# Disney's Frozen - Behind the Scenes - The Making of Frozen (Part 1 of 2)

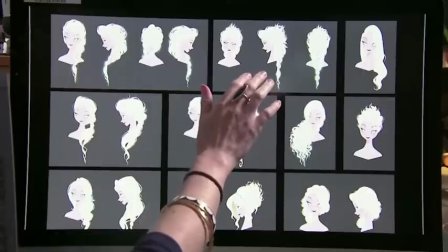(8:21)
She gets a little feisty, a little fierce in some of these, and at the time, we didn't really know who she was.
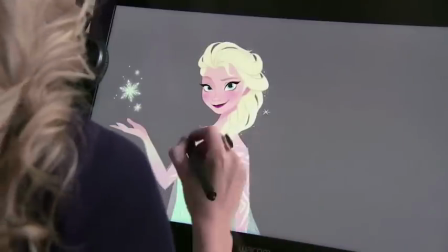(8:26)
But this one, her braid that she eventually adopted was the one that everyone sort of agreed felt the most like the character.
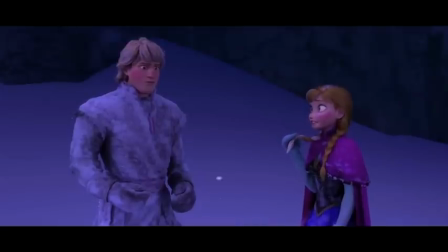(8:36) Your hair is turning white. Does it look bad? No, you hesitated.
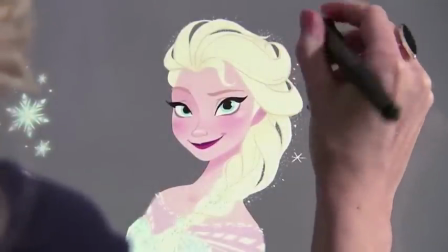(8:41) No, I didn't.
I've been drawing since two or three. Drawing for Disney was my thing. I wanted to be here. Really? Since you were a child?
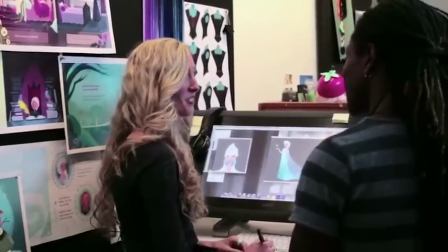(8:51)
Yeah, I sent a drawing into the Disney Channel U.S. when I was six, and they put it on TV. Wow! Yeah. It's a really bad drawing. Well, you're here now. You're drawing from Disney. It's all worth it. It's so worth it.
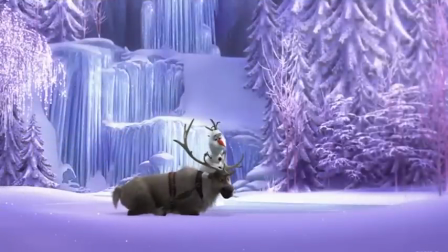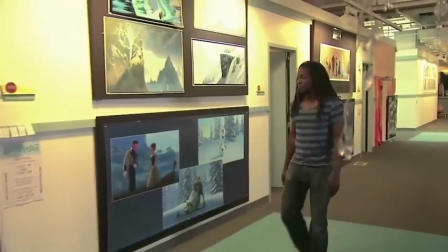(9:14)
Here at Disney, they've got a whole technology team to help develop new ways of making movies.
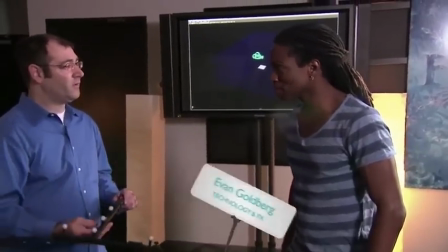(9:20)
So we're standing now in the capture stage, which is one of the great ways that we can now talk with the computer.
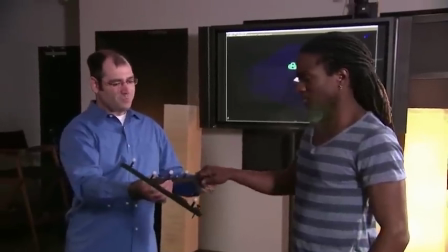(9:26)
So what I'm going to ask you to do is hold this wand. What's happening here? Funny-looking wand.
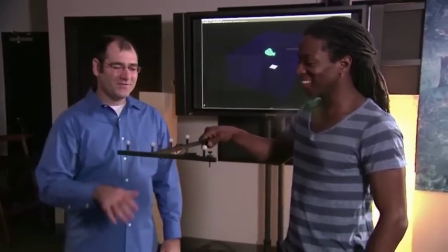(9:31)
Yeah, let me explain what it all means. So what you see here are these little silver balls.
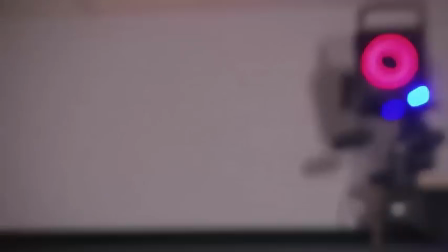(9:36)
And around us, on top of the stage, are cameras that are reflecting red light off of these.
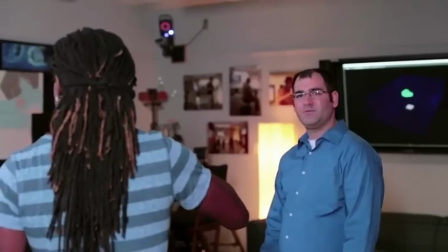(9:42)
So let's get to move the wand around. And you'll see now we've got an object in the computer that's following your motion.
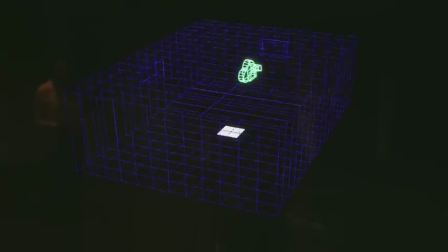(9:47)
Right, so that picture of the camera there is doing whatever I do with this wand. Exactly. So we can mimic your exact motions in the real world and put it straight into the virtual world.
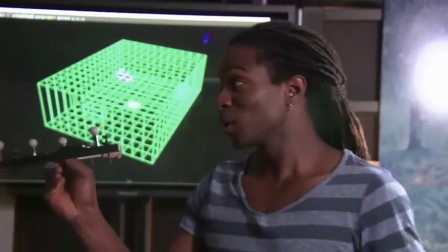(9:57)
Let me break this down. This could represent your camera. Exactly.
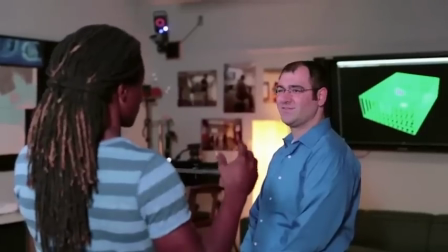(10:00)
And then we could be standing within the forest that you have built on a computer, a CGI forest.
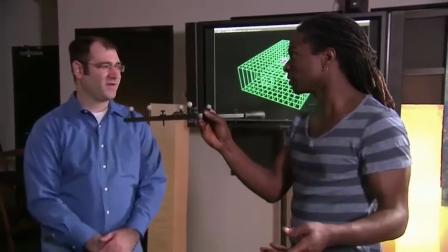(10:07)
And then you can go around the forest with the camera. Just like you can with a real-life camera, we can do it digitally. That's amazing. So we're going to give you a chance to do that hands-on. You want to do that? Really? Yes. Yeah, I'd love to.
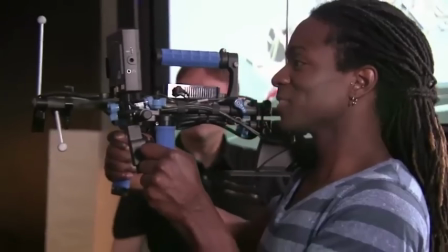(10:19)
All right. So take that rig from Alex. Yeah. So now this is the same, a little more complex version of the wand you were just holding.
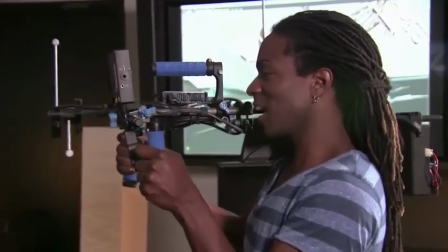(10:26)
You see it still has the weight and the feel of a real camera rig, right? It feels like a real camera. And you've got a viewfinder there, so you can see a virtual window into the world.
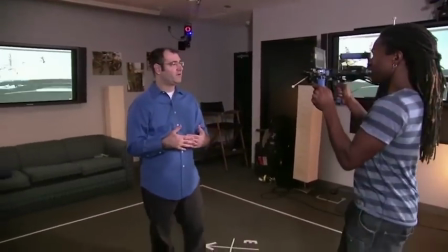(10:34)
So we use this for a couple reasons. We bring directors down here, and they can literally scout their locations. They can find all the great vantage points.
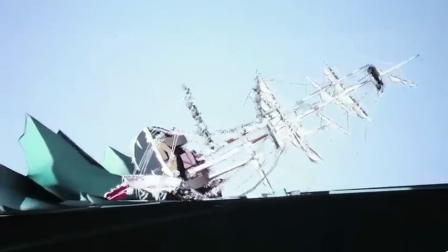(10:40)
So what we're gonna do now is we're gonna give you a little bit of a head-on collision. Oh, yeah, he's coming straight past the camera now.
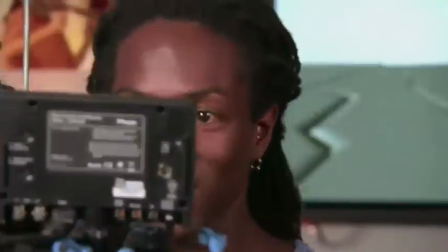(10:46)
So now we've completely, uh, there we go. We've completely changed the blocking of the shot. Yeah, see if you can follow them as they pass you with the camera.
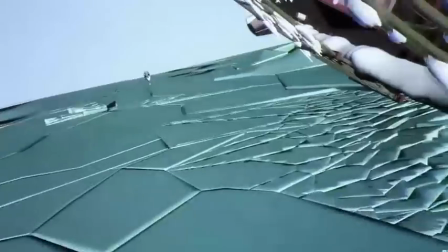(10:56)
Very nice. Sweet. And now we're actually inside the ship as it's crumbling.
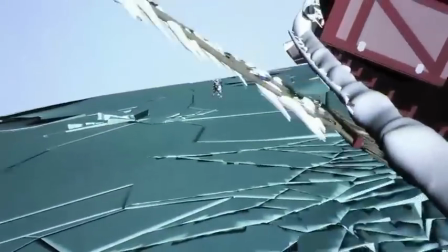(11:00)
So you see it's actually tipping now on top of you while the characters are running towards you.
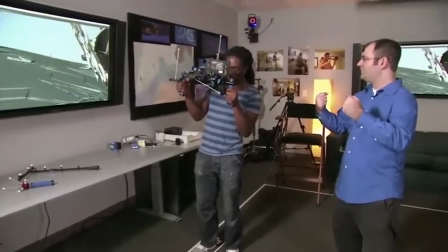(11:04)
And what you want to do when the ship crumbles and the ice is cracking, give the camera a little bit of a shake, like there's debris falling on you, and you're reacting to that.
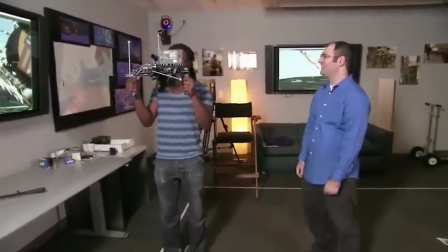(11:11)
There you go. Yeah! It's phenomenal.
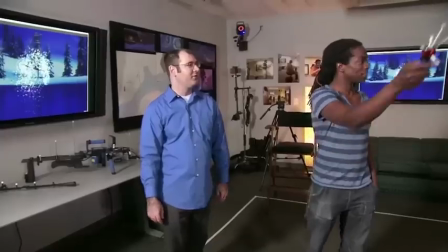(11:17)
So we've hooked up a particle system here to this wand, and we're going to make some snowflakes. That is cool.
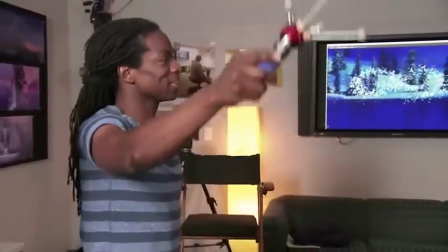(11:24)
So have you ever used a 3D scene before? No, never. It was your first day working in three dimensions. Yeah, well, you know, I live in three dimensions.
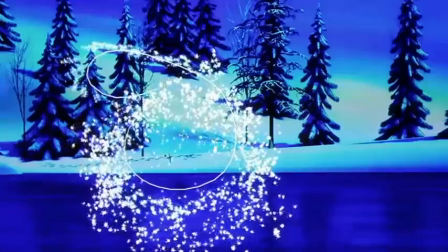(11:31)
That's true. Working in it, that's it. But already you can see how directly you can communicate with the computer.
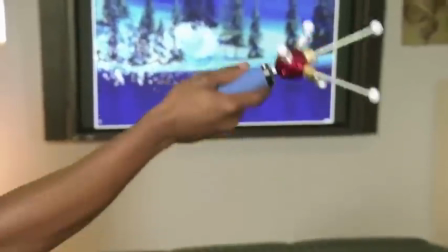(11:36)
This is amazing. I feel like I'm wielding some serious power here. I mean, I'm creating snow. Coming up in part two, I'll be checking out Sub-Zero's special effects,
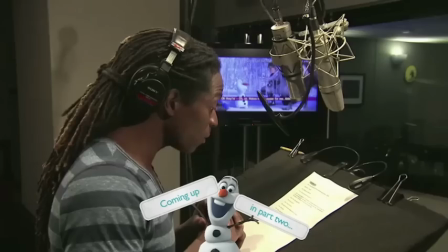(11:48)
taking a look at Demi Lovato's new music video, and stepping up to the mic with Olaf. Whoo-hoo! Head rush! And here's a question for you. Guess how tall the world's biggest ever snowman was. Let's find out in part two.